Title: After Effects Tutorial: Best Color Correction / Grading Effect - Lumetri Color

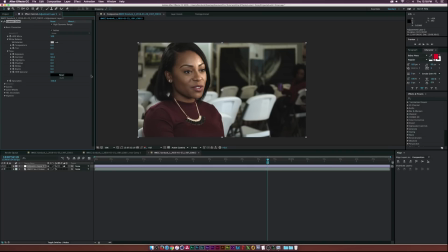254s
Okay, and then see, that highlights are a little too hot, so let's go ahead and maybe bring those down just by a little bit. And then maybe we can take it down a little bit further, maybe go to the whites here,
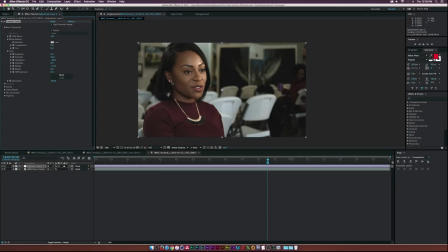270s
maybe. And that looks pretty decent. All right, and then maybe go to saturation, saturate just by a little bit. You know what, let's come back to that a little bit later because I'm not 100% sure if that's the right thing to do at the moment.
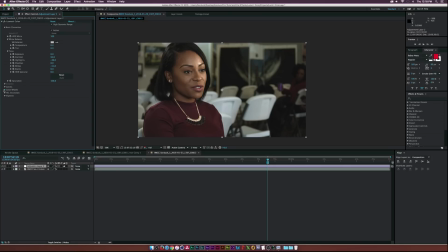283s
And let's go ahead and open up the color wheels panel, and let's see, let's do a little bit of a grade on this. So let's maybe bring this down to the blues, the shadows to the blues a little bit, and that will go through.
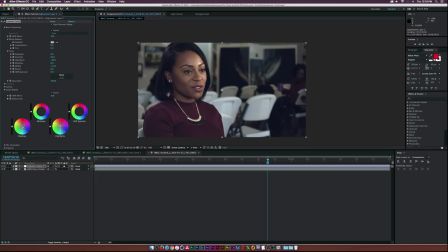299s
And then let's go to the highlights, and let's bring that up to like the oranges, the red oranges. and that added a little bit of tonality to her face.
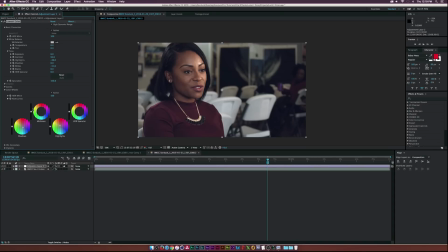312s
So that's pretty cool. And then also these little controls on the side here. Basically, those are other controls for, you know, exposure. So basically, we can bring down the shadows if we want. We can even bring up the highlights. Maybe I'll bring up the midtones just by a little bit. So it's all pretty cool.
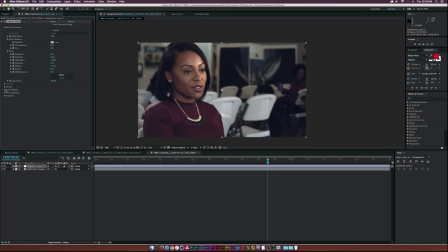329s
A lot of controls within just the color wheel. So I love it. And then the next thing I want to look at is the HSL secondary. And then we need to open up key. And then this is actually really awesome. So for example, I can click on this little red circle here.
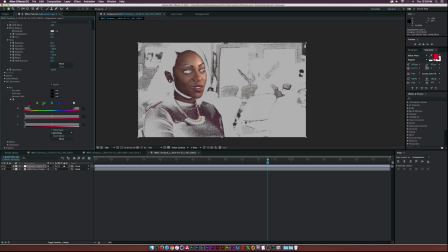346s
And then if I click on show mask, so basically it selected all the red pixels within this range right here. And that's pretty cool. We can, you know, shorten it up, maybe lengthen it up on that side, and then move it over here, and then maybe we'll shorten it up some more.
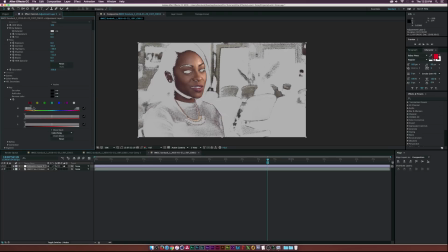361s
So we can easily control what we select by moving the H panel here. And then if we can go down to correction, and we can maybe move the slider up a little bit into the reds, and that will kind of punch everything up.
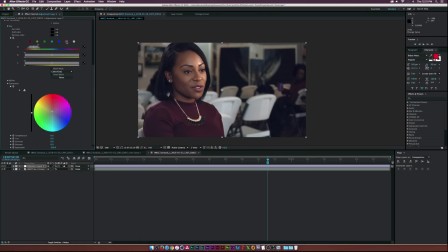383s
And looking pretty good. You know, and then of course you can go to these other tabs, like say go to like, I guess this magenta tab or purple. Not 100% sure what color exactly that is, but we can go here and click on show mask, and we can kind of see what's selected.
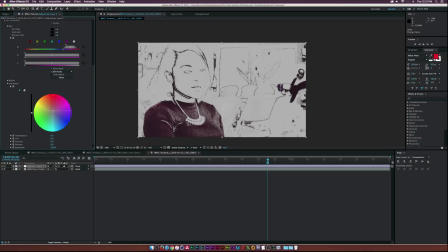399s
And we can kind of maybe punch this up to like the purples a little bit.
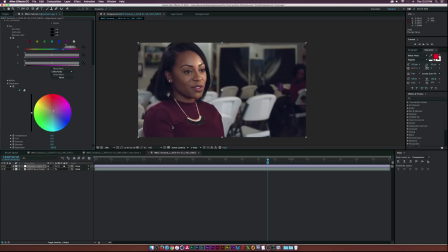402s
And then that will kind of punch out, you know, her shirt and kind of leave the rest of her face unaffected. But I did add a little shade of purple here because that's what was selected. And of course, I could tweak that a little bit, but I'll probably just bring this down just by a little
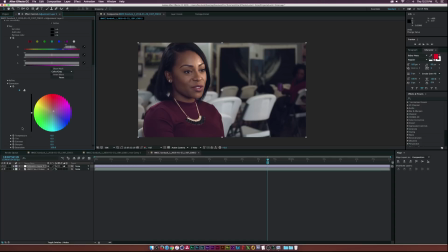417s
bit. And then, so that's all good. We have a lot of controls here. You can even refine the mask a little bit. You can blur it out. So if we show the mask one more time and turn this on,
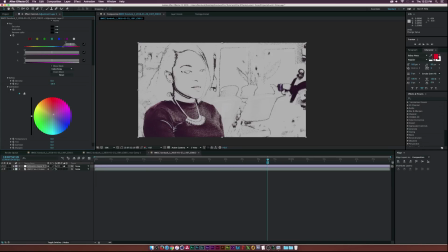429s
we can add a blur to it, which will kind of make things, like that a little bit, not as sharp on the edges, which can be good. Let me put it down to like maybe 9. And that kind of help out with the face a little bit. And then take off show mask. And that looks really good.
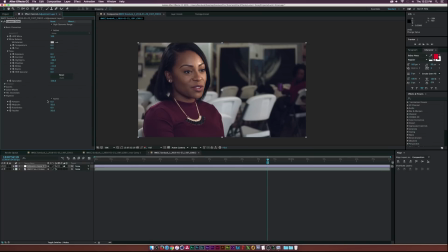447s
I like it. And then let's go ahead and maybe go take a look at the vignette. And if you want like a dark vignette, you just have to go down to the negative values for the amount. and that looks all right. But actually, for the first time ever, I actually want to put it up to the positive value.
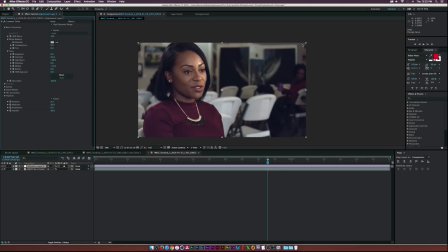464s
For some reason, I did look it on this clip. It kind of made the edges sort of nice, and I was kind of actually a fan of it. But of course, there's some more controls down here to control your vignette. And then the next thing I want to take a look at is the curves, which is always the last thing I do in my color grading process, or usually the last thing I do.
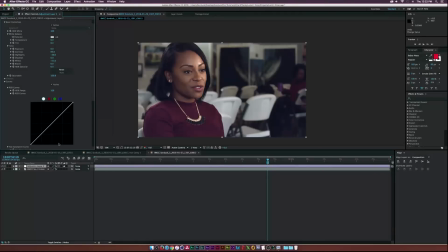483s
And you can adjust the brightness of the image with the first tab here. It's just like using any regular curves panel.